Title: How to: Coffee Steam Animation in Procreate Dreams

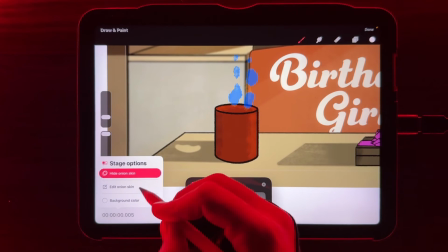(4:09)
When you go into your onion skinning and you have your edits, you have the forward.
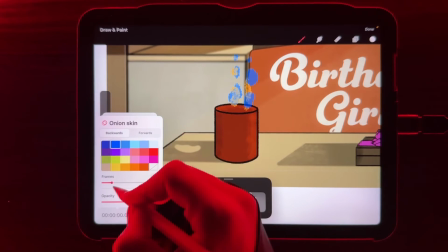(4:14)
I'm going to bring the forward up. Not only do I have the previous one, which I can bring a little bit down, but I also have the one in front of it.
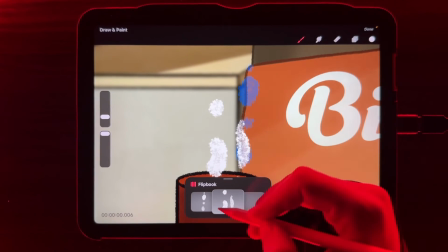(4:22)
If I see that there's like a piece missing here, I'm going to go back to this first frame because I just want this to loop.
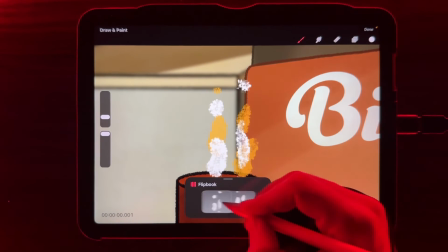(4:28)
I'm going to go back to this first frame and I'm just going to add a little bit up top. So it looks like it's just going to dissipate at the top of this.
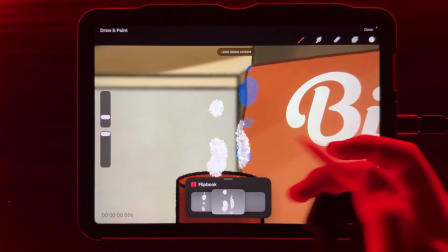(4:34)
I want to get rid of this frame. And what I did just there is I just held it down and hit clear frame.
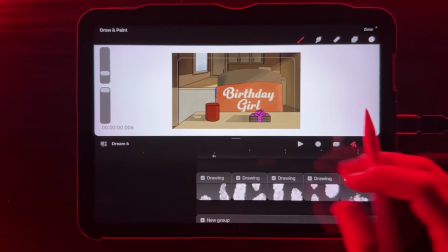(4:39)
And I'm going to come back out here and I'm going to watch that animation to see if it loops right.
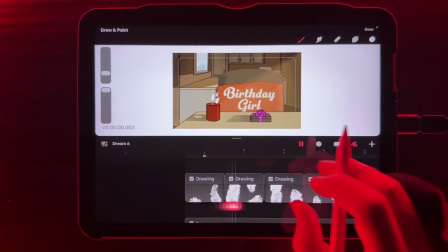(4:48)
Don't worry about if it's not directly on center, because you're going to come in and you're going to fix this anyway.
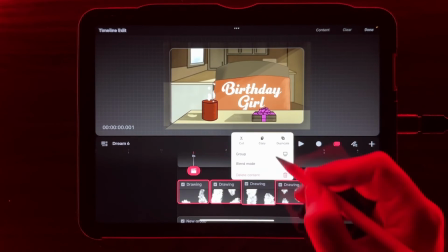(4:54)
What I'm going to do is I'm going to group all of these inside here. Hold it down, group it. If you watch any of my videos, that's pretty simple to do.
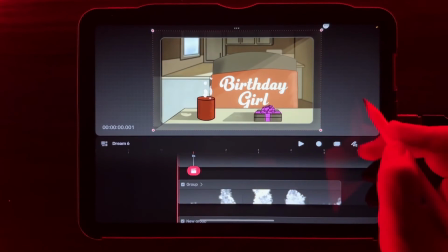(4:59)
And if you're worried about it not being at center, you come out of here, you tap the screen for that in particular part, and you just move it over.
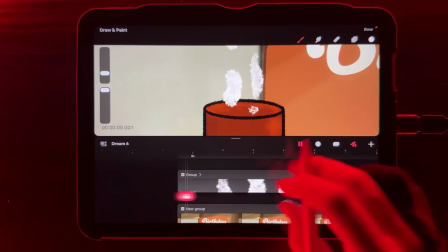(5:06)
So now that we have this on a loop, all we particularly need to do is fix the frame rate.
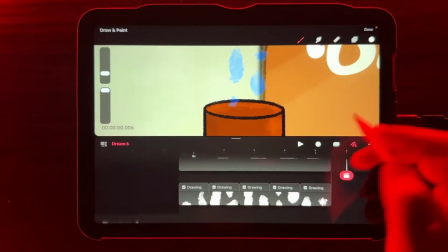(5:12)
And I do 24 frames per second. I'm going to animate on twos.
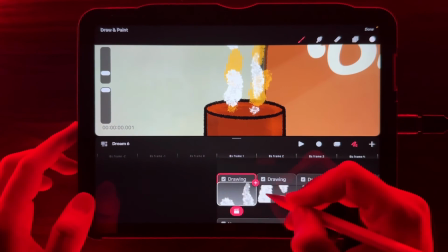(5:15)
And if you watched any of my other videos, you know that animating is two on twos is just holding that for one extra frame.
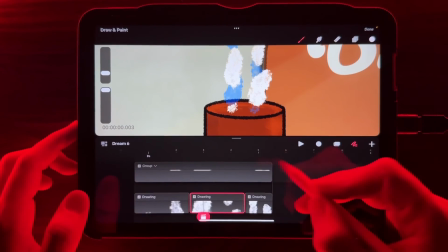(5:21)
What that allows you to do is that allows you, if you're animating more than one character, more than one thing within the shot,
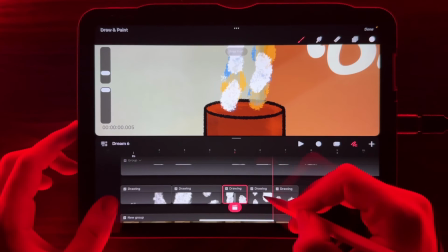(5:27)
it allows you to animate them on different frame rates, and it gives you a bit more of an anime feel.
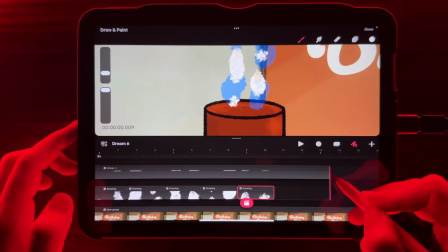(5:33)
So you can animate on twos and threes, and then, you know, your character, their weight will shift around a little bit.
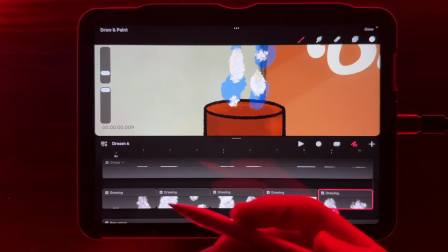(5:38)
And you can find that in this video over here,
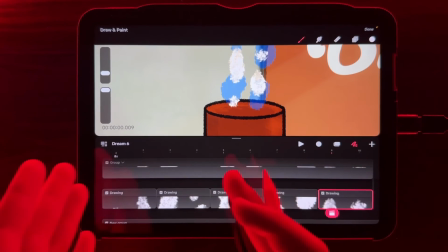(5:40)
which talks about the basics of animation in Procreate Dreams and all you need to know from creating a project to frame by frame to doing a walk cycle.
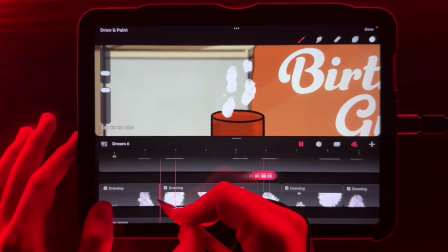(5:48)
24 frames per second is a little fast. I'm actually going to slow it down a little bit more because I don't really like that.
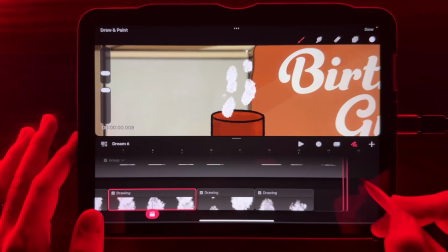(5:54)
I want this to be like this slow. The shot itself is kind of this slow moving morning. Go ahead and click the video up here. It's a slow moving morning. And so I kind of want this to lazily be coming out of the cut.
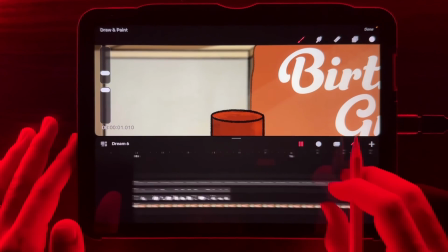(6:06)
So this is animating on threes, not twos. And you say, well, I got all this blank space. It's really, really simple.
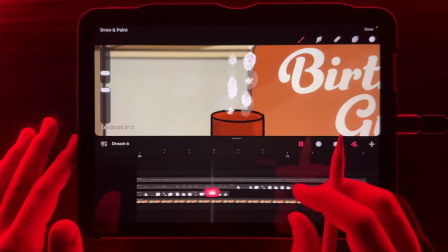(6:11)
I'm just going to duplicate this several times to fill that empty space. Right?
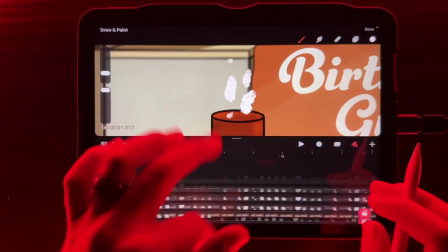(6:17)
And for whatever reason, that didn't carry all the way to the end. I'm going to fix that. And if we click four fingers on the screen, you go into preview mode.
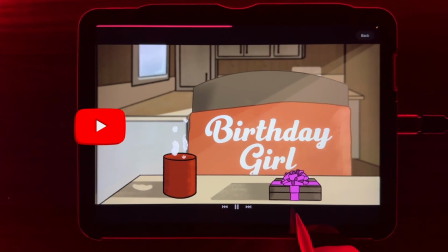(6:26)
And there you have your steam coming off your cup. As always, be sure to hit that like and subscribe button.
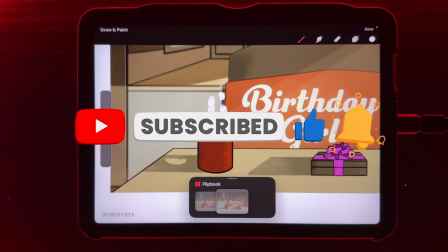(6:30)
I love having you around. I love the feedback I get from you. And we will see you next time.